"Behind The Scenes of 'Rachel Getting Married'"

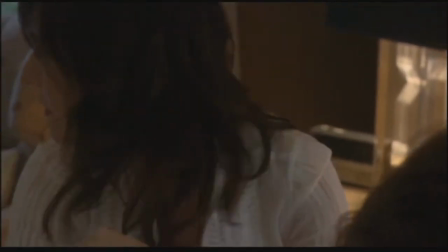I was concerned that Deborah Winger might not be interested because she's doing all this other stuff and what have you.
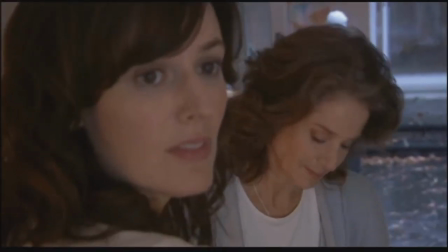But I got up my courage and I showed her the script and she said she'd like to play the part.
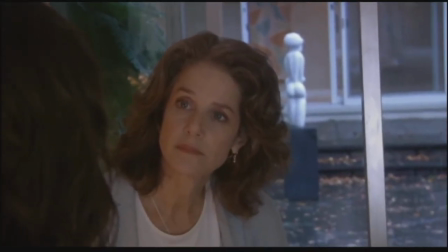I was intimidated a little bit by Deborah because her methodology, how she does her work is just ruthless examination and preparation.
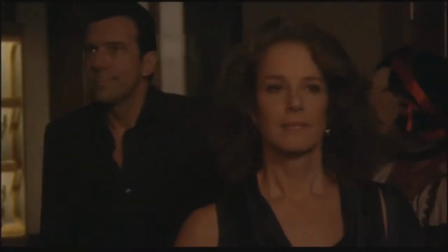And I didn't want to talk about the character. I wanted it to happen when we all got together with a camera in the room.
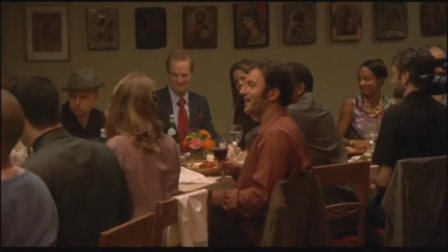She was like, okay, that sounds interesting. And then the day came and we got set up for Deborah's first shot, I was walking by, back to the camera, and she said, so look, Jonathan, I know that we're not supposed to talk about this very much, but I also know that part of the subtext here, and my adrenaline just, I start, like, oh no, like this, and I heard myself say, Deborah, subtext, schmub text, or some articulate thing like that, just do it okay and she said well you bastard all right and I kept walking and bam there was Abby
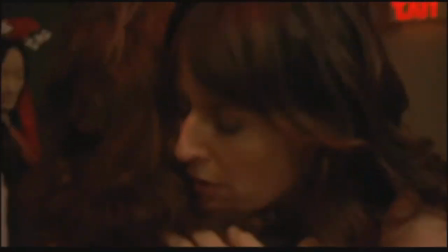and I
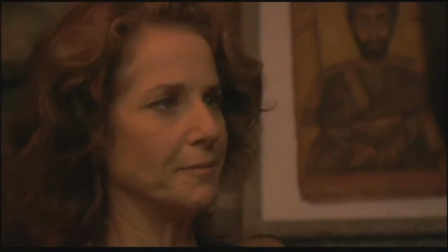don't know what Debra feels about this but I think it's a measure of just her her native gifts her extraordinary gifts and stuff but I I like to think that she
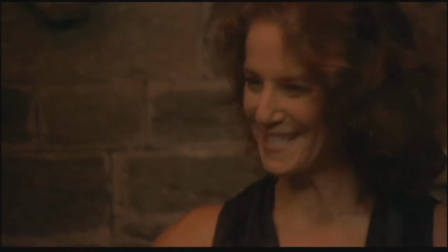had a blast doing it in a different way than probably she had done it before and stuff and certainly on screen.
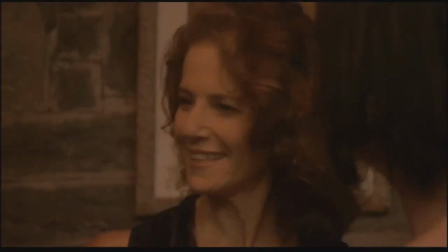I'm in awe of her.
Everything's fine, honey. Oh, this is Sydney's family. Sorry.
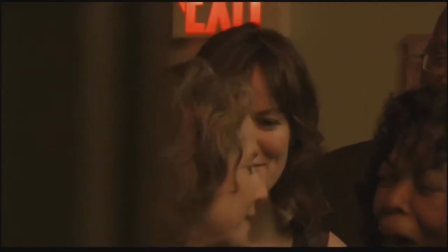This is Carol G and this is my mom, Abby.
There were some parts of the script, especially the rehearsal dinner, where the toasts are given, and also the wedding itself, where Jenny had very artfully chosen the high points and focused in on certain moments in this elliptical approach to the wedding.
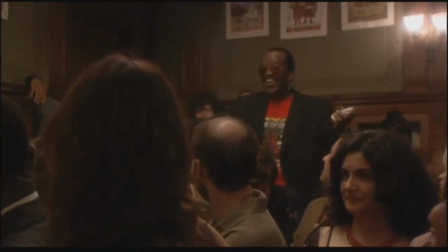And in my desire to make it that much realer,
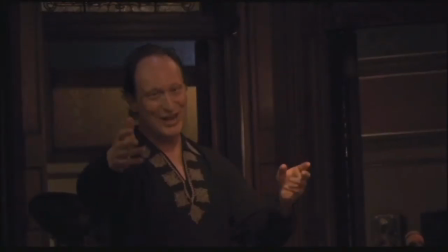I felt we need to experience the entire gathering in order to have perfect truth within the moments we select.
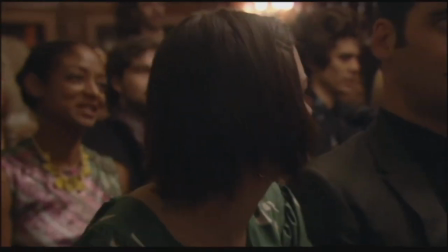So we just filmed, we literally filmed a wedding weekend,
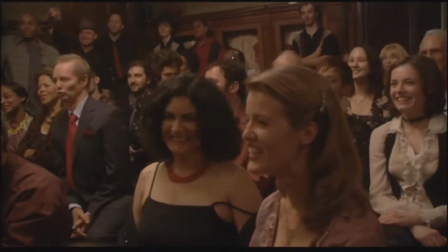trimming this stuff down to a level which made sense for the movie while capitalizing and taking full advantage of the great moments that many people were contributing.
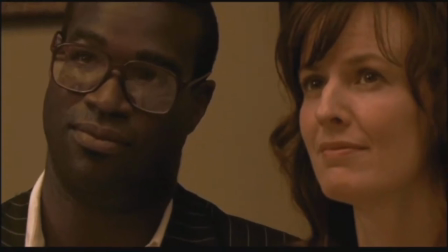That was very challenging in a fun, fun way.
Cheers.
I think that Jonathan told the cast that essentially as soon as they get out of makeup and come up to the set, up to the house or whatever,
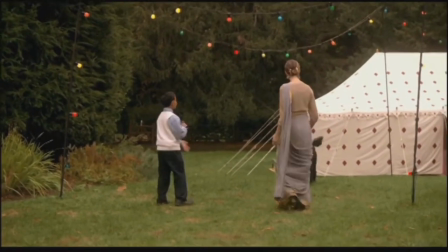they're fair game for being shot as the character they are in the film. He decided to not only not rehearse, but actually truly not know what the shot was. In this style, Jonathan and Declan have multiple cameras roaming and changing their focus.
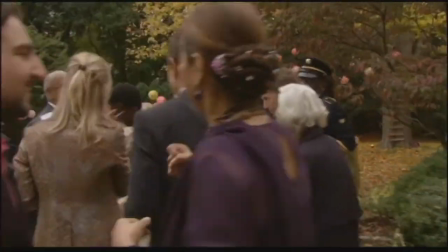And so you're never sure whether you're on or not on.
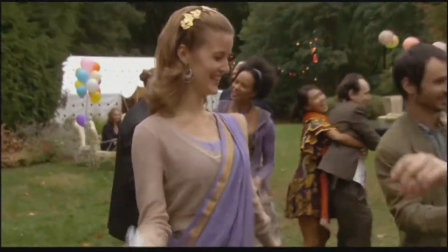And we've all found it easier, sort of less stressful, more economic as far as energy is concerned, to be part of the scene all the time.
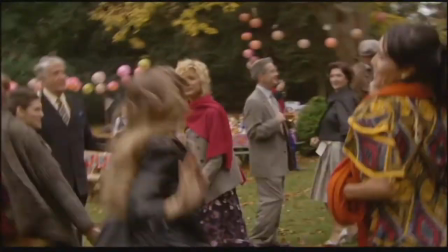There was a lot of footage gleaned in that way. You know, you have a nice shot of them out there in the yard and they're just talking to each other. Go for it. It was just so exciting. I mean, it really made the cast bond very quickly. And there are some scenes in there where he shot the whole scene with one take.
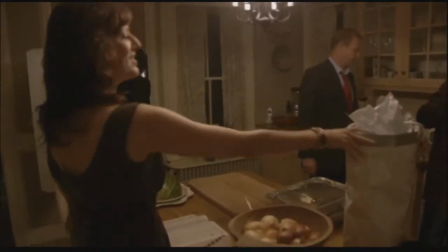All of a sudden, at my wedding dinner, in front of everybody, you decided to grace us all with your development.
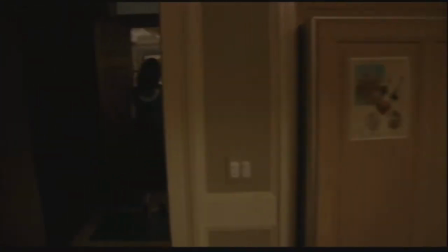The post-rehearsal dinner scene, when the family's all together, they start out in the kitchen, they go into the dining room, the hallway, in the living room, and back into the kitchen. That was always done in one shot. This one felt a lot like theater because you had to listen every single second.
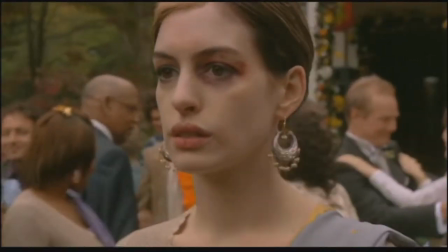Distraction wasn't an option.
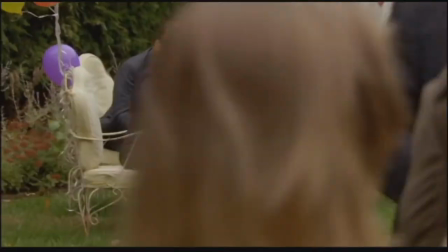As an operator, you're in there trying to decide who to cover and how while it's happening, just responding as if it were happening for real, you know.